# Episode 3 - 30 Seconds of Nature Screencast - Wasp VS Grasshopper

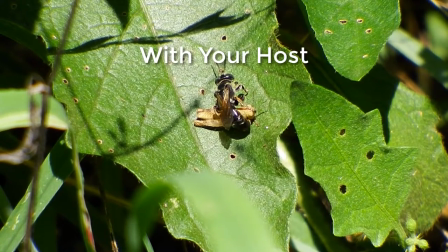0:04 Look over my shoulder and watch as I create a 30-second nature observation for nature's wild things.
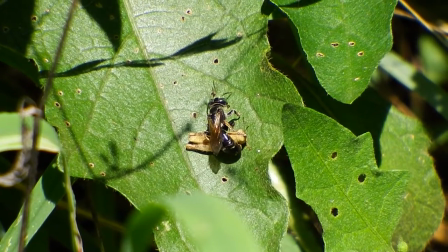0:11 See my workflow process for transforming raw video footage into something ready for publishing.
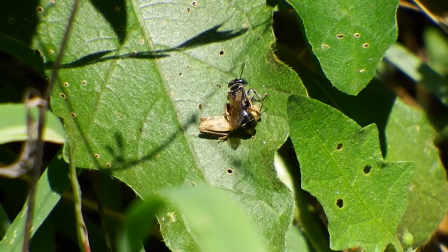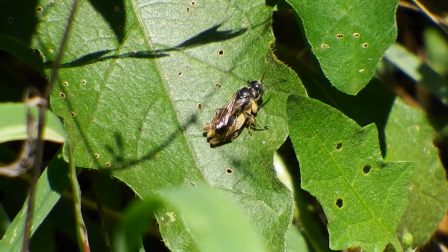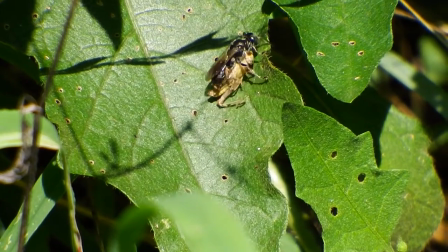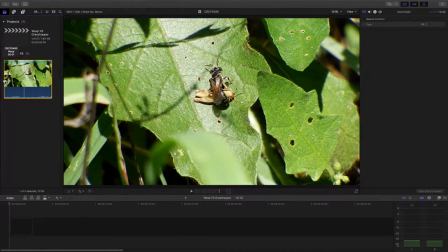0:35 Let's take a look at what we've got here for raw footage today.
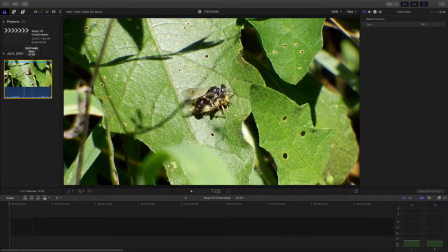0:44 This is a wasp
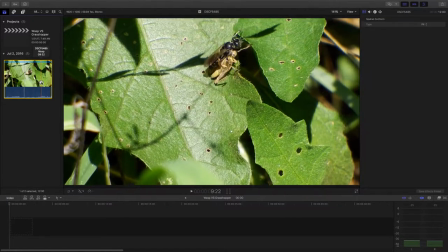0:48 attacking and paralyzing a grasshopper and then proceeding to carry it away.
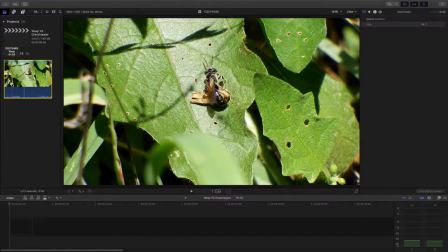1:00 Up until this point in my photography career, I was a still photographer, and I was getting more and more annoyed at the
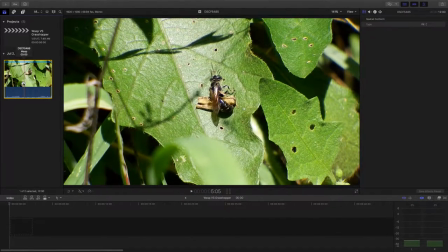1:15 idea that with a single photograph, I just couldn't capture the action.
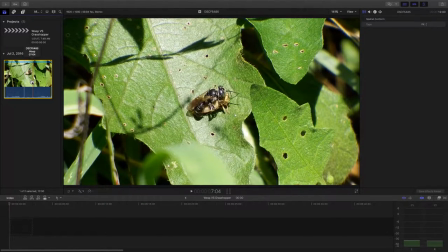1:23 I just
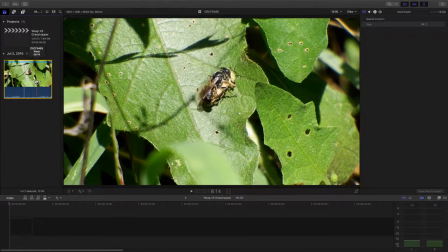1:26 couldn't tell the story I wanted to tell about the action going on, the struggle, the fight,
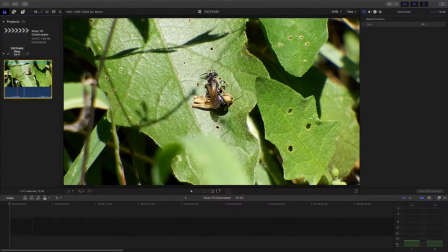1:35 with a single photograph. So this is one of the times I decided,
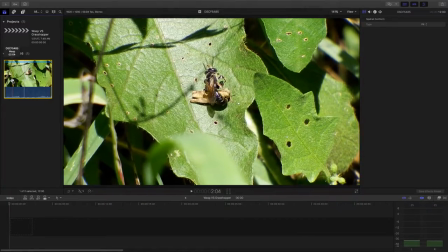1:44 instead of hitting the shutter button, to hit the video record button.
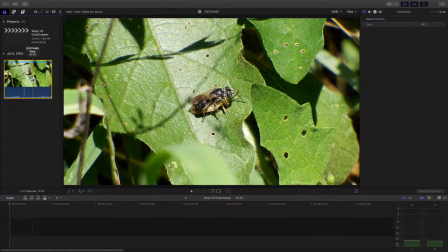1:51 I was standing over these guys and I was hand holding the camera,
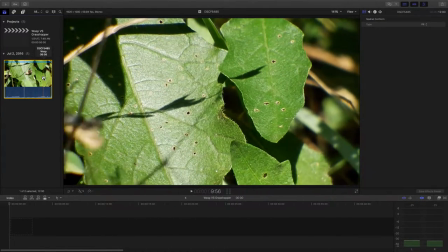2:00 and I kind of like the way it came out.
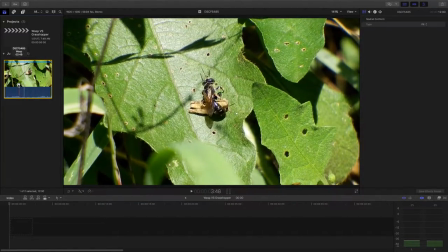2:04 There's a little camera movement there and shake, and could be recropped a little bit, but
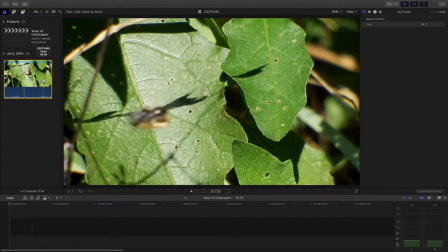2:12 I like the action and the story of what's going on here.
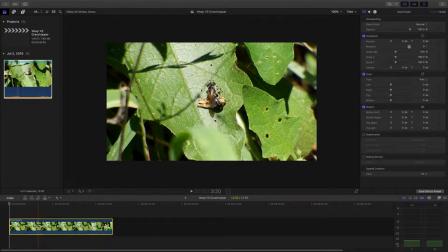2:19 So let's take this clip and put it in our timeline, Final Cut Pro X on a Mac,
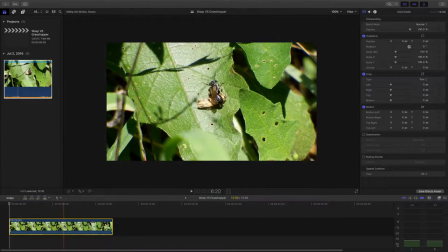2:28 and let's try to turn this into something here. Don't have much of a raw clip to work with.
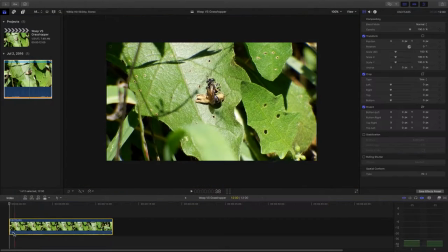2:37 I think I have 12 seconds of video here. It starts right off with the wasp having already
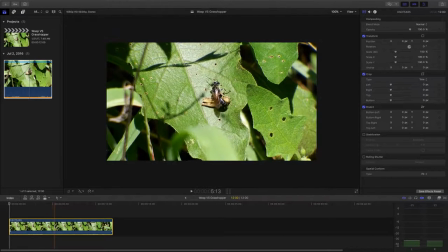2:46 pounced on the grasshopper and proceeding to sting it in the neck,
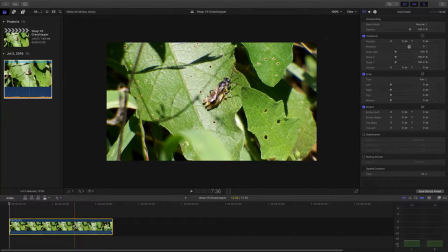2:52 paralyzing the grasshopper so he could carry it away.
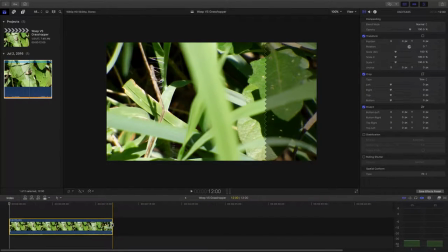2:57 And then there is a little bit of nothing at the end, so we need to take off some of the
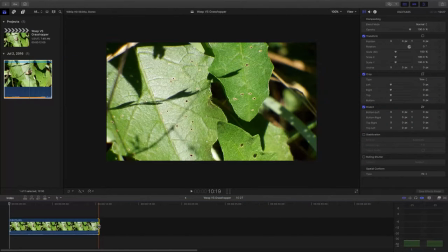3:09 right about there. So now we're left with
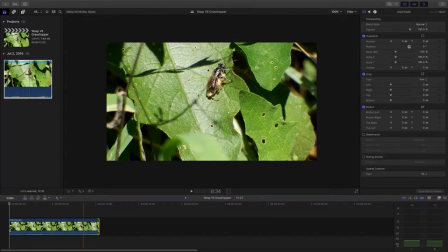3:15 just a little over 10 seconds of video, and we want to make this a 30-second video.
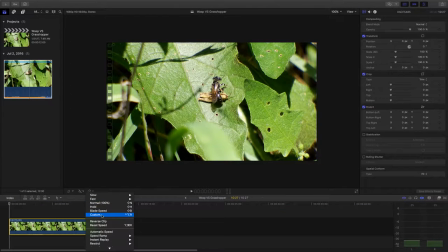3:21 So let's just select our video here and customize it for duration up to 30 seconds here.
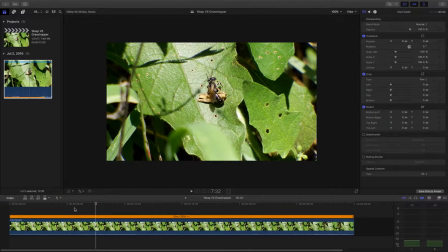3:35 All right, now let's display it on our timeline. So we have about 35% speed here.
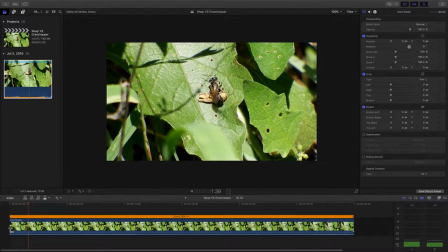3:48 Let's play that once through just to get a sense if that's slowing it down enough to see the action.
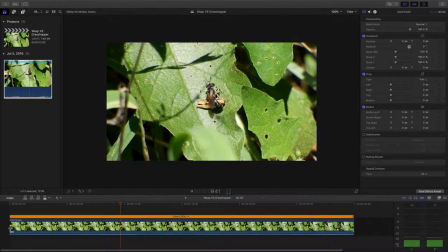3:58 I believe that's gonna be about perfect.
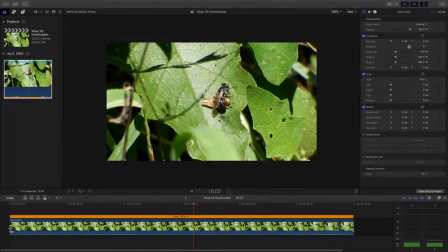4:06 In real time,
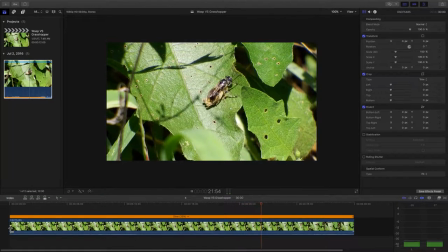4:09 The mind just can't absorb what's going on sometimes when it goes by too fast.
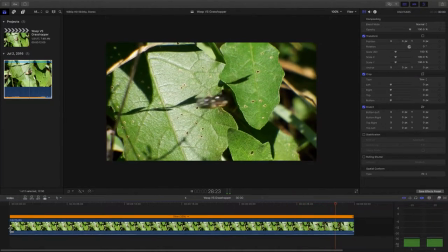4:15 And by being able to slow it down here, we can really see the action.
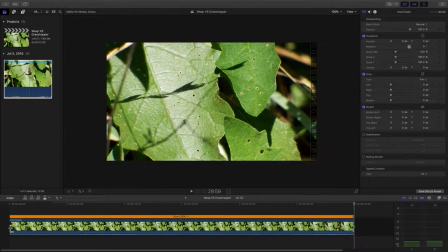4:22 We can even see him flying away with a grasshopper in his grasp, and he hits a branch to the left there and kind of bounces off and flies in an almost opposite direction as he's taking off at the very end there.
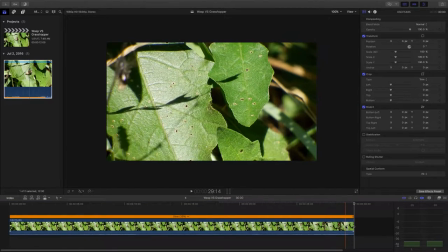4:42 Right there, he hits that branch and flies in a different direction.
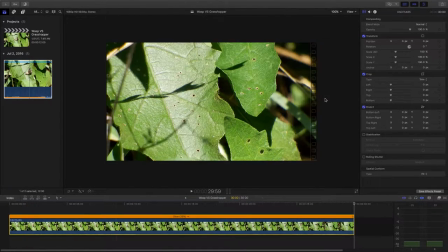4:49 All right, now let's select this and let's put it through
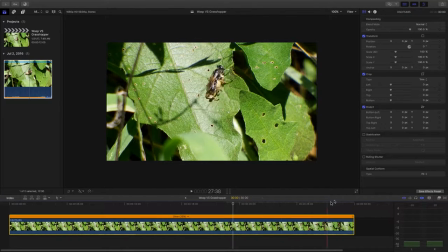4:57 what's called an image stabilization process here. And
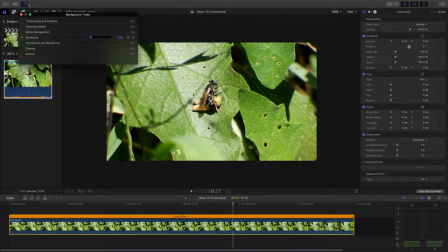5:05 with that process, we can look at what's happening here, where it's actually re-rendering the video clip, and it's actually going to take out some of the up and down camera motion.
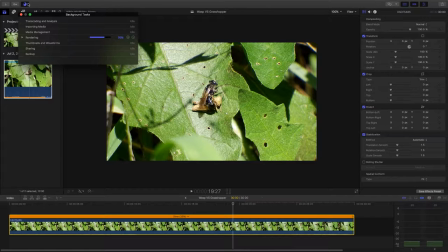5:23 It may even end up cropping this a little, and we'll take a look at the finished results here in a second. All right, so it's done that process.
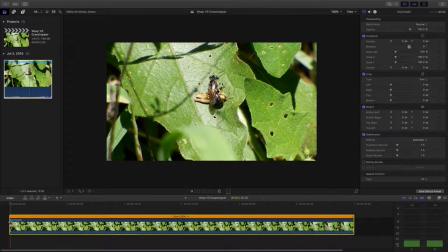5:38 Let's just take a look at the video again and see if it looks like it's stabilized it at all. And the idea is we want to hold and focus on that
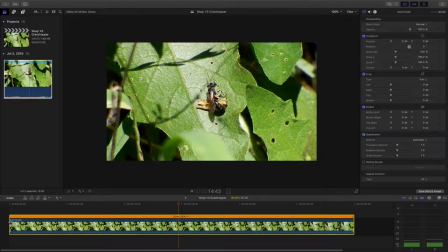5:54 bee in the grasshopper, and we don't want to see it shaking around as much.
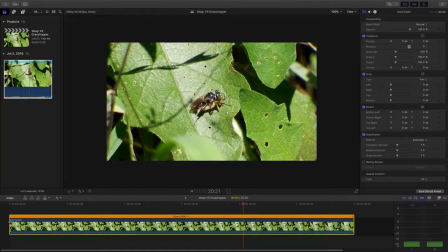6:00 And I think it's done a fairly decent job at doing that.
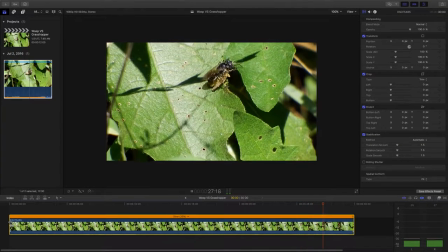6:07 We're going to pick up the grasshopper and fly off.
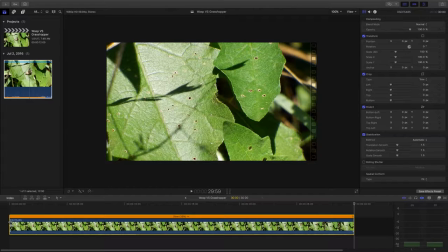6:13 All right. So we've stabilized it a little bit, but looking at the photo,
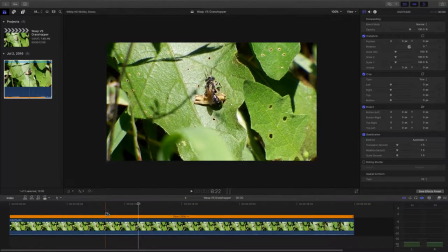6:22 we could really use some cropping here to highlight a little better the action happening in the middle of the screen,
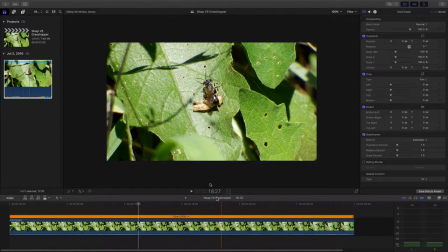6:30 to cut out the leaf in the foreground here at the bottom of the screen, kind of almost like it's in the way. And he kind of goes up right about there. So get a sense for what we're working with here.
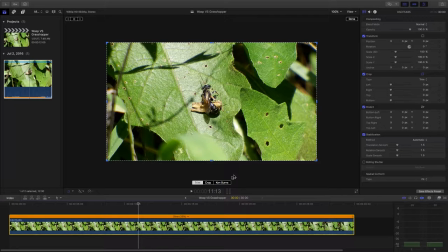6:50 Go into crop mode. And for this, I'm going to try a Ken Burns effect.
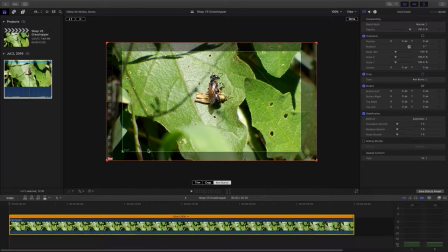6:56 And in this case, I'm going to start the Ken Burns effect.
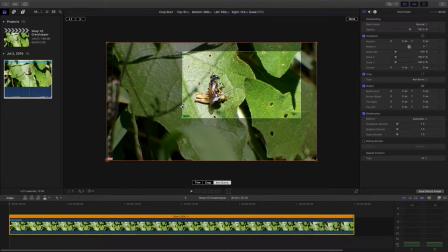7:02 So this entire clip of 30 seconds is selected. And what we want to do is we want to start the clip off zoomed in a little bit, cropped. Most of this leaf is gone down here. We can get a better view of the stinging action.
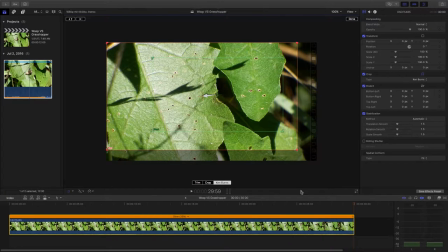7:22 And then we want to end the entire clip. Let's scrub down there.
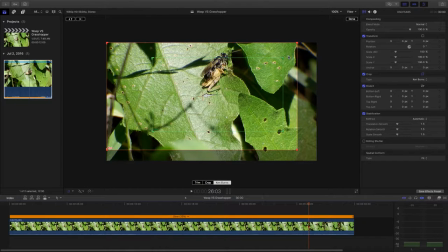7:29 He's going to take off and fly and go in this direction. So losing some of the corners here is not going to be a problem, but we want to keep the action in shot. So we don't want to crop it too much here.
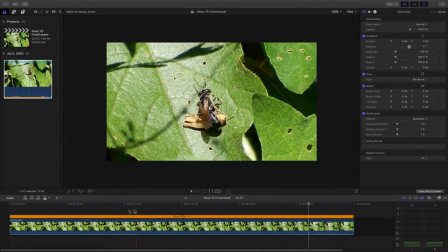7:46 And let's hit done. And let's look at what we've really got here. We'll scrub through quick.
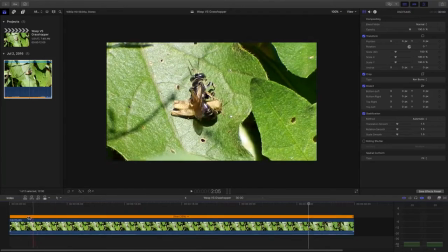7:52 He's centered. He's centered. He's in the action.
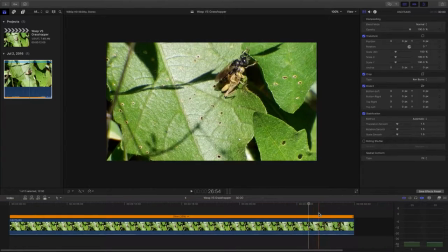7:57 The camera's changing its focus, but he's staying on camera.
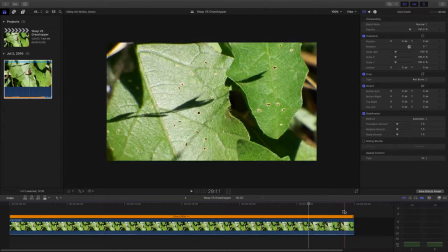8:04 He hits the branch and flies off. I think that's exactly what we want.